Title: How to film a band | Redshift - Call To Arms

Hello you're watching Half Video Order Stuff and welcome back my friends. Today for you I have a tutorial. Recently I filmed a music video for a band and so I thought I would show you all my tips and trips throughout the process and hopefully you'll find it helpful and interesting. Be sure to check the links below, that's the best way to support the channel. Now let's do it.
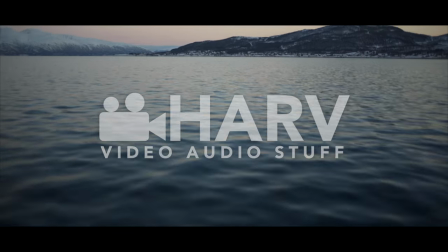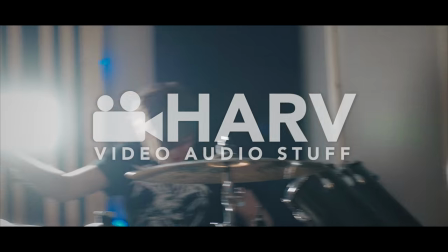The golden rule when filming a music video is to make sure you get lots of footage and lots of different angles of the band playing all the way through the song. So to kick off I'll show you the shots that I captured. The very shot I insisted on getting was a safety shot. What I mean by that is an angle that I can cut to if there are any problems with any other shots and I'm bloody glad I did because I did need it in the end.
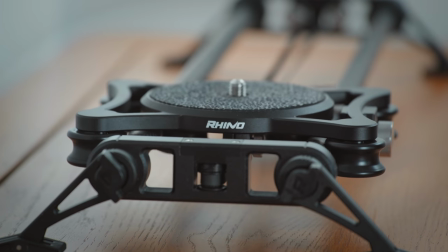So I threw the camera onto a slider that I had mounted onto a tripod and I got a fairly
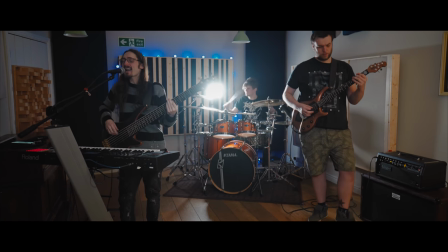wide shot of the whole band playing the song all the way through whilst they moved the slider back and forth.
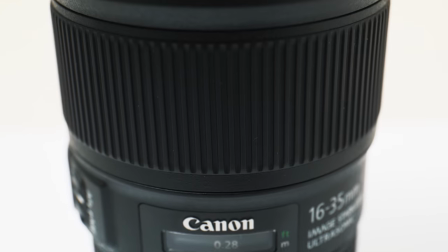For this shot I used a Canon 16-35mm f4 which is a beautifully made lens that gives you tons of detail. I've done reviews on this channel of all the lenses I used for this music video so if you want to know more about my experience with them they're linked below. I then put the camera on a Zhiyun Crane gimbal and changed my lens to a
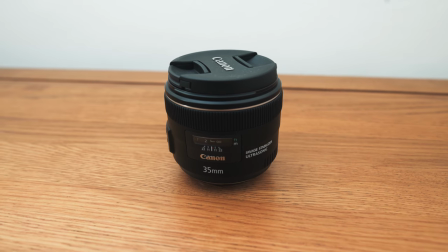Canon 35mm f2is which I chose because it gives a really nice aesthetic, it's really light and well suited to gimbal work.
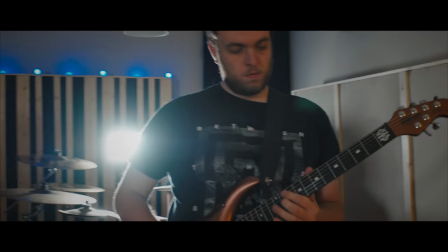In this shot I stopped the lens down a bit so I'd have a bit more depth of field and then I just walked around the band cherry-picking certain instruments to feature during the song. And then immediately after I wanted to get a shot all the way through the song of the singer with the camera on the gimbal
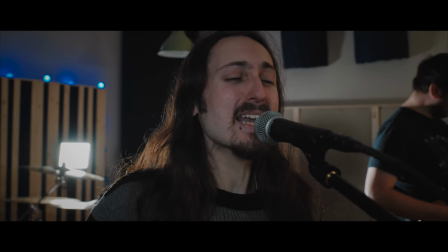with the same lens except this time I opened up the aperture a bit to separate the background from the subject. At the same time I had an assistant wave a strip light back and forth over the singer
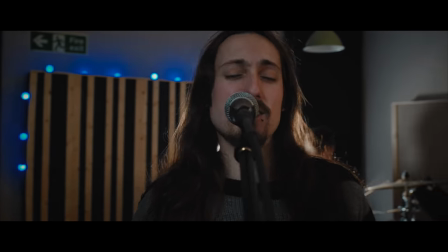which gives a really cool effect of shadows shifting back and forth across his face. Next up at the camera back on the slider and stuck with the 35mm lens to get a shot all the way through of the drummer doing his thing.
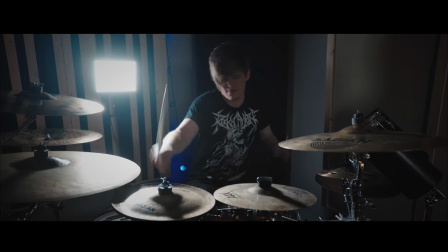I'd say this shot isn't essential for every band music video but it definitely was with this band because the drummer is just so active within the song. I'm sure you'll see if you click through to see the music video he is an awesome drummer and
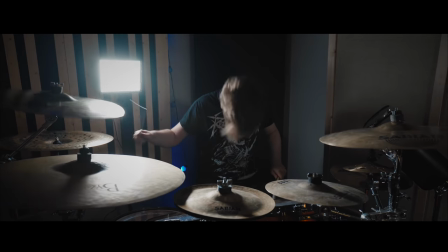really felt necessary to show off his skills in the video so I wanted to show lots of shots of him.
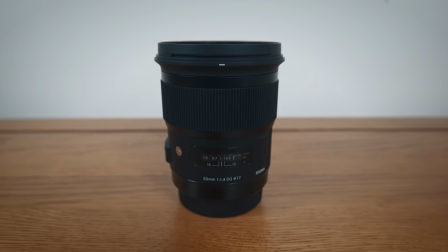I then switched lenses to a Sigma 50mm f1.4 art and moved my slider setup and got a shot of the guitarist who is similarly highly skilled with lots of incredibly complex solos
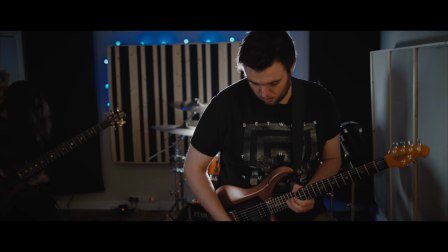and cool riffs so obviously I needed plenty of footage of him doing his thing as well. Next I spent quite a while getting some handheld and slider shots of certain details that I wanted to feature,
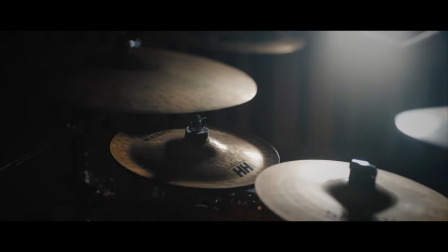like the drummer's cymbals in the most melodic section of the song,
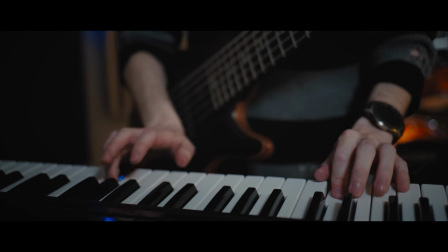the bassist slash keyboard player playing his melody in that same section,
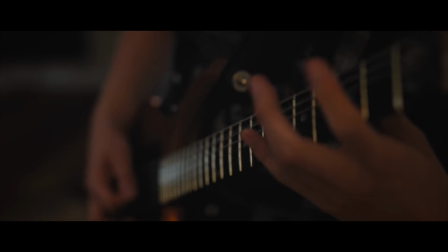and a couple of close-up alternative angles of some of the instruments. And lastly I wanted to shoot just the singer in a completely different environment so I put the camera back on the gimbal, changed back to the 35mm lens and left the studio and found a country lane which was perfect
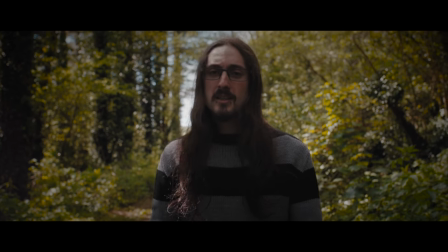for a walk and follow shot with the singer miming to the camera and
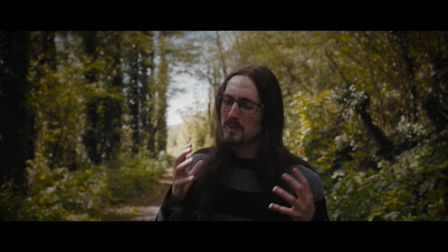those are the shots I got. To be honest I would have preferred one or two more locations to shoot in but you know this is a band that let the instruments do the talking and the last thing they wanted to do was for it to end up looking like a Backstreet Boys turned rock band video.
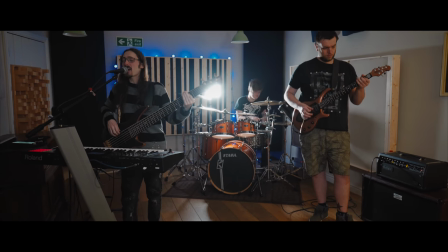Lighting wise I used a really simple setup for this video because it was a relatively
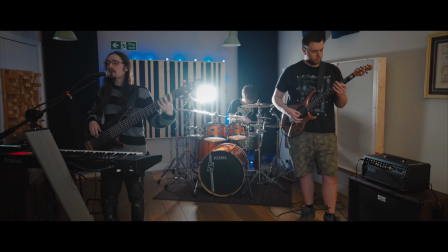small room that had quite nice light in there already so I opted for a two light setup.
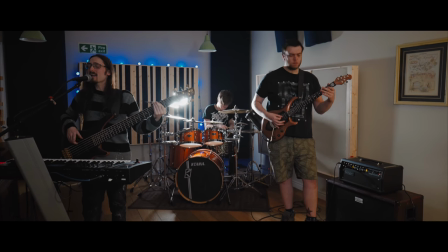I've got one behind the camera which is set to fairly low power and quite diffused.
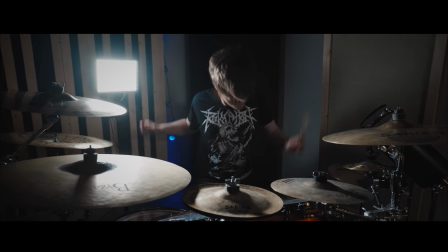The other you can see behind the drums because I wanted to have a very hard light behind them.